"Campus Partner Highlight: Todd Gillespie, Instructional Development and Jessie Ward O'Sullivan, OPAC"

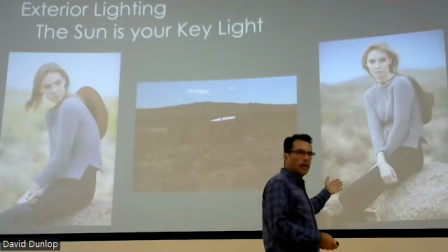So now she looks very well separated from the background behind her, just because of the fact that they reduced the brightness of the background.
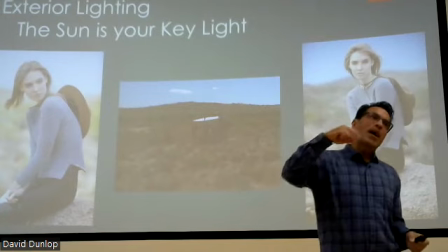Again, you're thinking, you're telling me I now have 3 things to take out with me on a shoot?
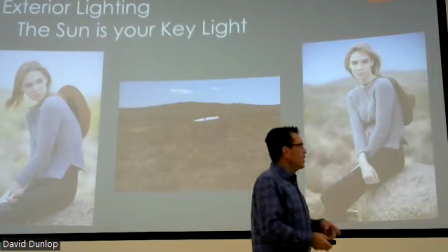So this is the part where I say, again, use the elements that you have. You're not necessarily going to have a stem to shoot outside and do that, but that means you want to,
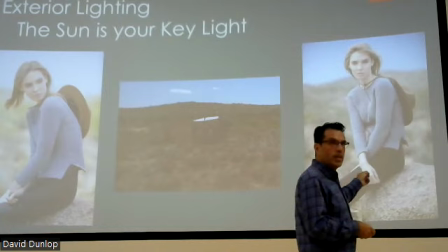when you want to put your person or shoot your video, don't shoot into the bright,
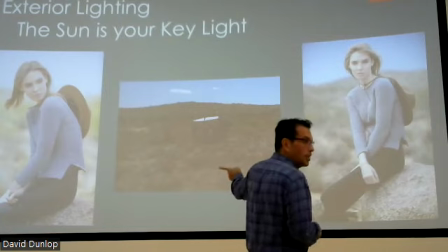unadjusted background.
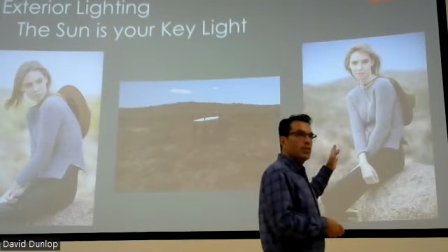Try and pick something that is going to be a little bit darker, shoot towards the shade, a side of a building that is not directly in the sun.
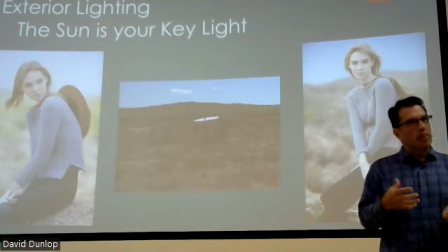You don't have necessarily control of all of those, but it's things to keep in mind that when you're making these videos and doing those kind of things,
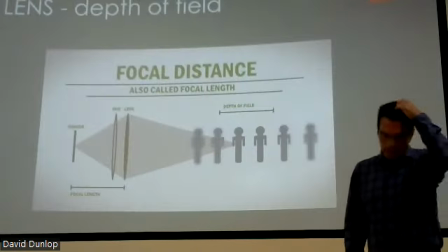that you kind of, if you know what goes into it, it's much easier to do, to try and do that when you're out there on the shoot. All right, focal distance.
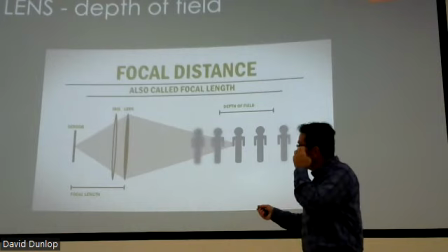We're going to fly through a lot of this because it gets a little heady. Focal distance is obviously where the subject comes in focus, the mechanics of the camera and stuff like that.
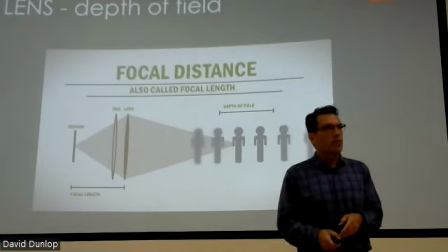Again, all of our iPhones do this for us, so we don't have to worry about that, but there's a lot of logic and math that goes into that.
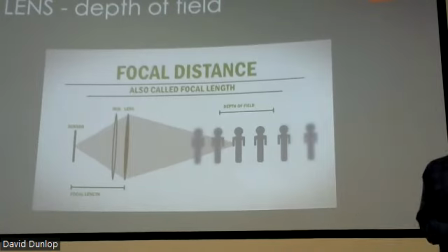But the depth of field is what makes those nice things that now,
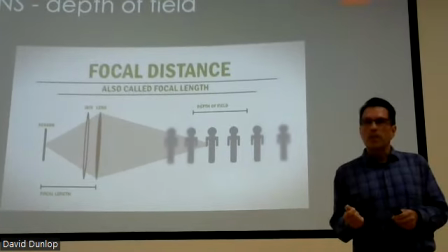what's it called on an iPhone where it separates you from your background? Portrait. Google, yeah, it's portrait where it does that, and it just like blurs the background. That's artificially doing that.
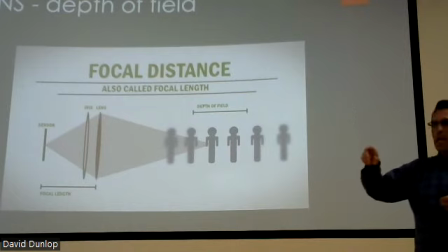When you have a good depth of field on the lens of your camera, that's what it's just artificially doing.
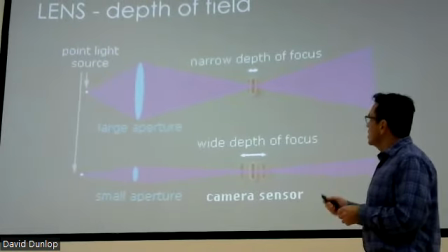This is more of that depth of field. What happens, and this is what all of our cell phones have.
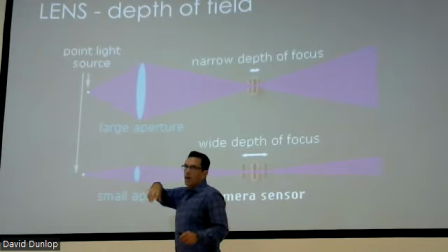So the reason I choose this one is that a film camera has a giant lens on it.
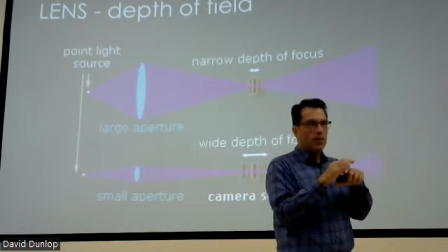It has a giant aperture, and it has a big
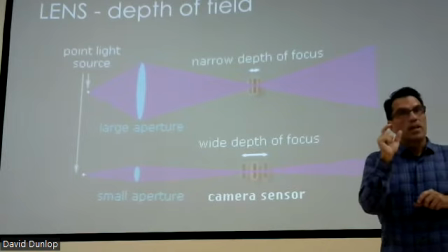CCD or film exposed negative that it's projecting or it's receiving the image onto.
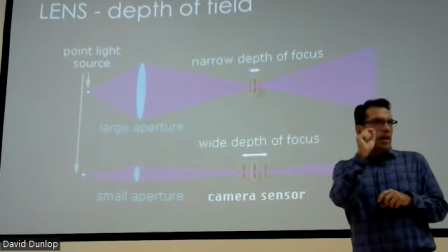Our cameras have an image that is a little bit bigger than a grain of rice that it's capturing onto.
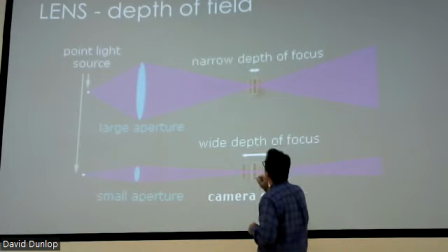So the focal distance, the narrow depth of field becomes much easier. So you don't necessarily have to be completely in focus, and your camera is going to pick up a lot more in focus. And the reason it does that is because your camera sensor is so tiny that almost everything is in focus all the time.
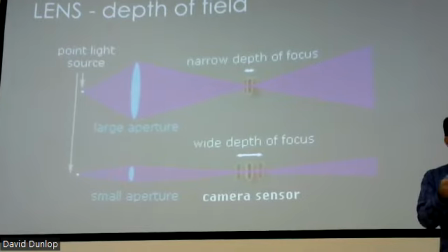So that's why it has to digitally manipulate the camera to make that go out of focus, because it can't, because that CCD is so tiny, almost everything that it could possibly see is always going to be in focus because of the size of the
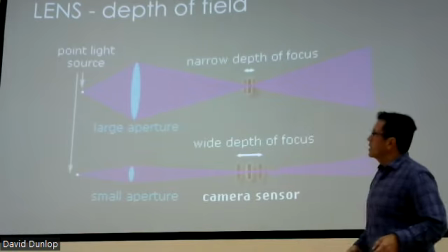aperture, not the aperture, but the size of the capturing device that it's trying to record to.
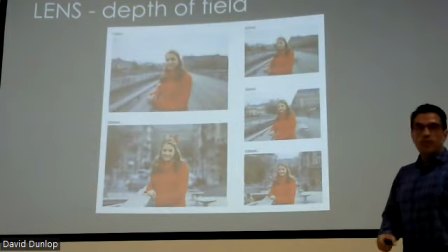So that's why I kind of show this. So lens really affects, I forgot a slide, really affects
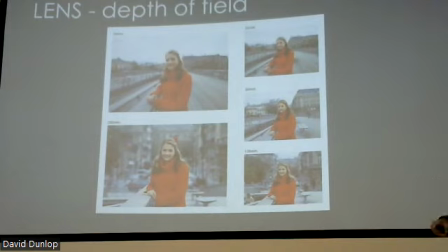how things are coming in, how they look on camera.
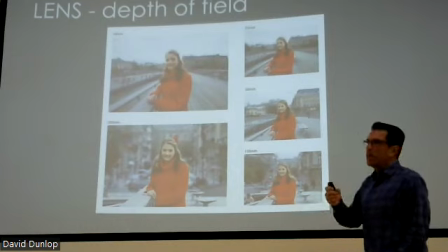So most of the cameras that we have in our phones is going to be right between 24 and 50 millimeter. So everything kind of becomes in focus. And then you can see that how just the lens. So the thing about this is that they put the subject in the same perspective.
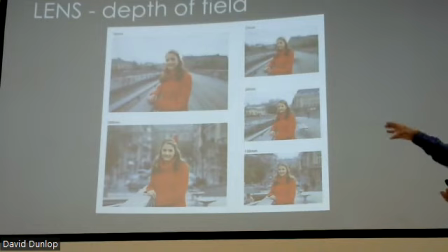So you can see that her head and distance in the frame is identical. right? The subject is not moving. The image, or not the image, but the overall scenery is the same size.
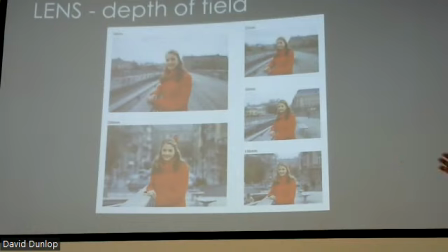What is changing is the lens and where the camera is to the subject. So it's the same subject, the same background, but you can see how the bigger,
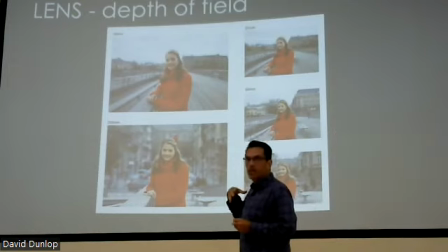the longer the lens, the more separation you get from the background of the subject, right?
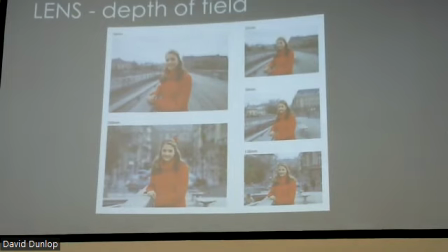So smaller lens, shorter, everything becomes very wide, and she becomes much more married to the background. A much longer lens, she gets pulled out from the background a whole bunch, right? So those are the kind of things. Again, most of this happens digitally on our cameras.